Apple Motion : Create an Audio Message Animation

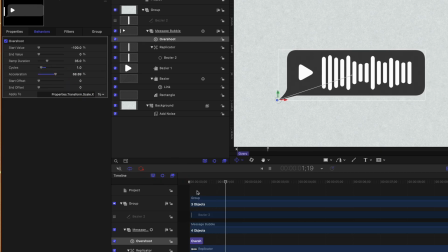[8:14]
So if we push play, now it's going to give us a much smoother animation.
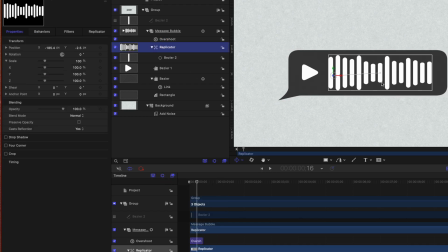[8:18]
Additionally, I want to animate this replicator coming into play, so it almost looks like the waveforms are being generated on the fly.
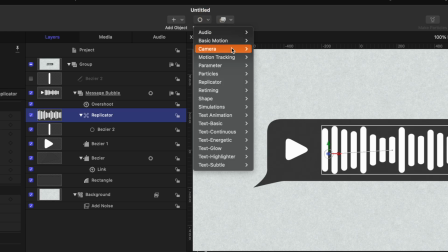[8:25]
So, selecting that replicator, let's go up to behaviors and find the replicator category, then select sequence replicator. Going to the left side, we can add a new parameter. And the parameter that we want to adjust is the scale, so we want to squish it down vertically.
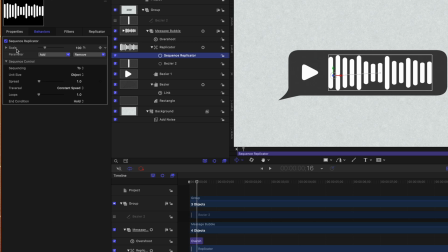[8:41]
To do that, we'll find the scale parameter, and now you can see we have a scaling parameter here, which we can expand out. And this time we want to scale down on the Y axis. So this is all vertical. If I drag that to zero, you can see that starting to make an adjustment here on the right side.
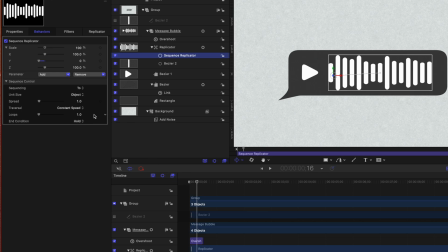[8:57]
So I'm just gonna drag that down to zero. Unfortunately, as it is, it's currently set to sequencing for a 2 setting. So if I play forward, you'll see that everything is shrinking down to oblivion.
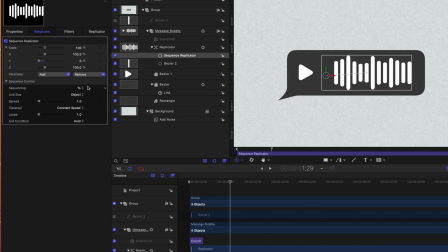[9:10]
We actually want them to be popping in. That's a super easy fix though. All we need to do is change the sequencing from 2 over to from. So now it's starting from 0% and slowly scaling into 100%, which is really cool. However, I don't want these to be popping in as everything else is popping in. I want them to pop in after the fact.
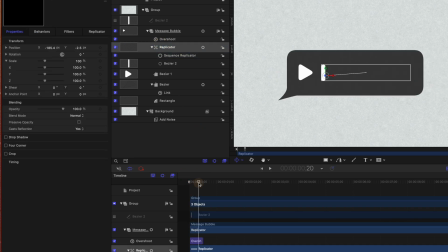[9:29]
So selecting our replicator, let's move forward just a little bit to the peak of the animation somewhere in there,
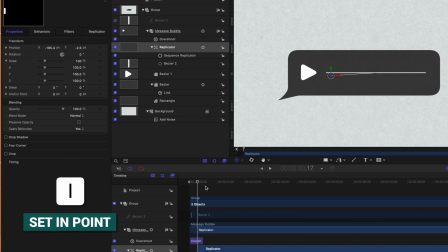[9:36]
and we'll push I. That's going to set the endpoint, which is the start of the animation.
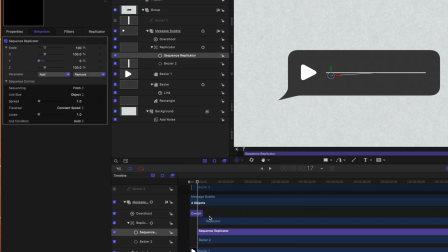[9:40]
Additionally, I don't want this sequence replicator to be super slow, because as it is, it's taking the entire duration of the project. So let's go ahead and go into about the 1 second mark and push O. So that will speed things up drastically.
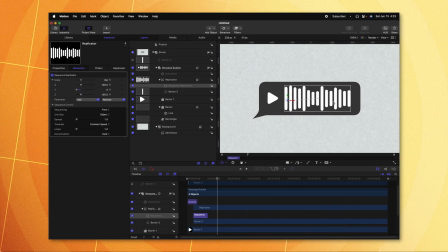[9:54]
If we push play now, you can see how they're popping in. But it's not very fluid. It's kind of a constant motion, and we want it to have some easing applied.
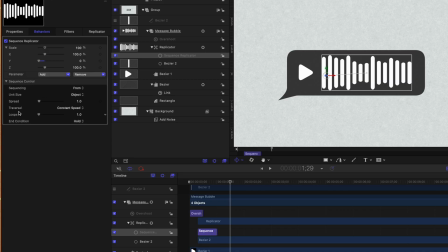[10:02]
So we can do that by coming down to the traversal mode, which is currently set to constant. So that's going to be a linear animation. There's no kind of curve to it. What we can do is change that from constant over to ease in, ease out.
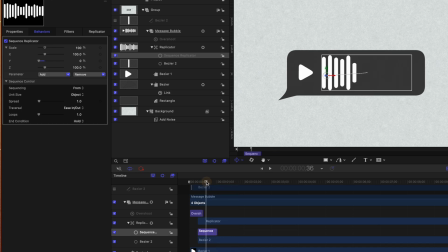[10:16]
So if we push play, the animation is going to slow down at the end, which looks really, really nice.
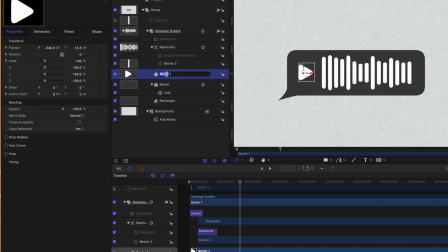[10:22]
Finally, I want to animate our play button. I'm going to go ahead and rename that to be play button. And from there, we'll find the scaling parameter.
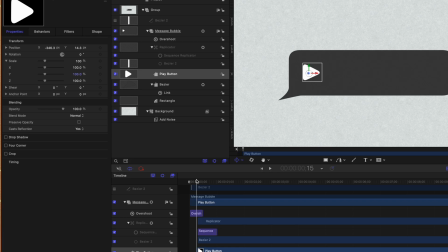[10:30]
Let's go ahead and find the point where we want the play button to appear, maybe somewhere in here, and push I. From there, in the scaling parameter, we'll click to add a parameter behavior. And let's just add in that overshoot parameter.
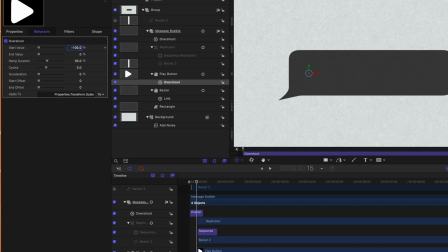[10:42]
Again, we want it to start from zero, so let's set that to a negative 100% value to negate that 100% value it was at originally.
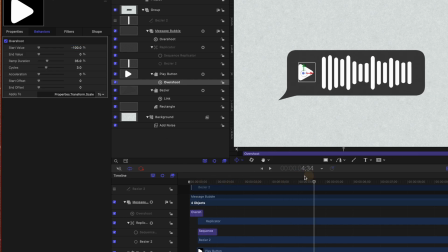[10:50]
And we'll see that the animation is really, really slow, so let's just speed that up. We'll move forward a few frames or so, making sure that overshoot parameter is selected, and we'll push O. So now it's going to bounce in really nicely. But again, I want it to be a little bit more fluid. So let's change the cycles from 3 down to 1.
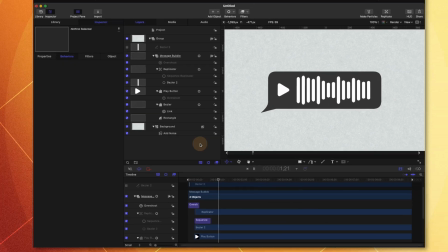[11:10]
So it only has 1 bounce, which looks really nice. And that's looking great. So we've animated all of that into place, but now I want the color of our waveform to slowly change over time as if a message is being played out.
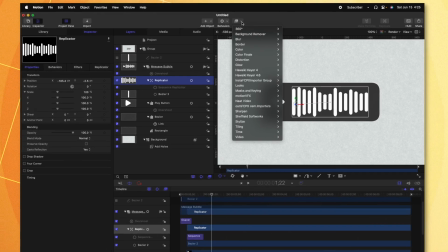[11:24]
So to do that, let's find our replicator. I'm gonna go up to filters, go to stylize, and then select fill.
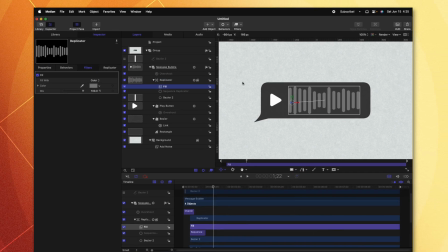[11:31]
The fill effect gives us the ability to change the colors of all of the replicator as we want.
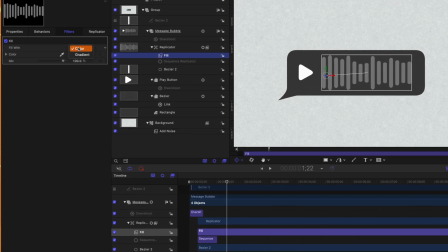[11:36]
And what we can do is change this over to a gradient.
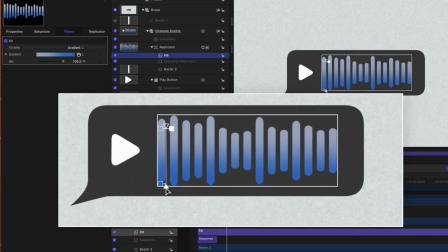[11:39]
Now the gradient looks pretty nice in and of itself, but I want to animate this gradient slowly coming across the face. So let's go ahead and set the 2 gradient points on the left and right side. So it's giving us a nice straight line across the waveform. From there, we'll go into the gradient settings and locate the colors.
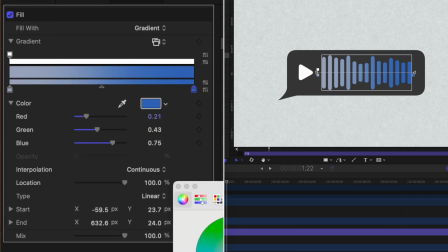[11:57]
On the right side, I want this to be a white color, as if the message is unread.
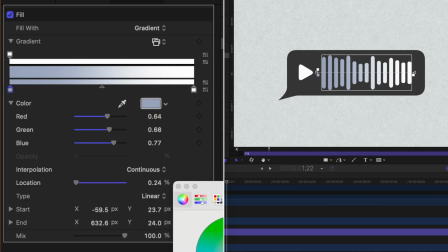[12:02]
And on the left side, I want it to be a nice blue color, as if the message has been read through.
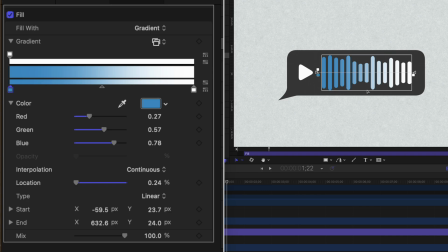[12:07]
But now we have this nice soft line throughout it, and I want it to be sharp. So to do that, let's select this first color and change the interpolation type from continuous over to constant.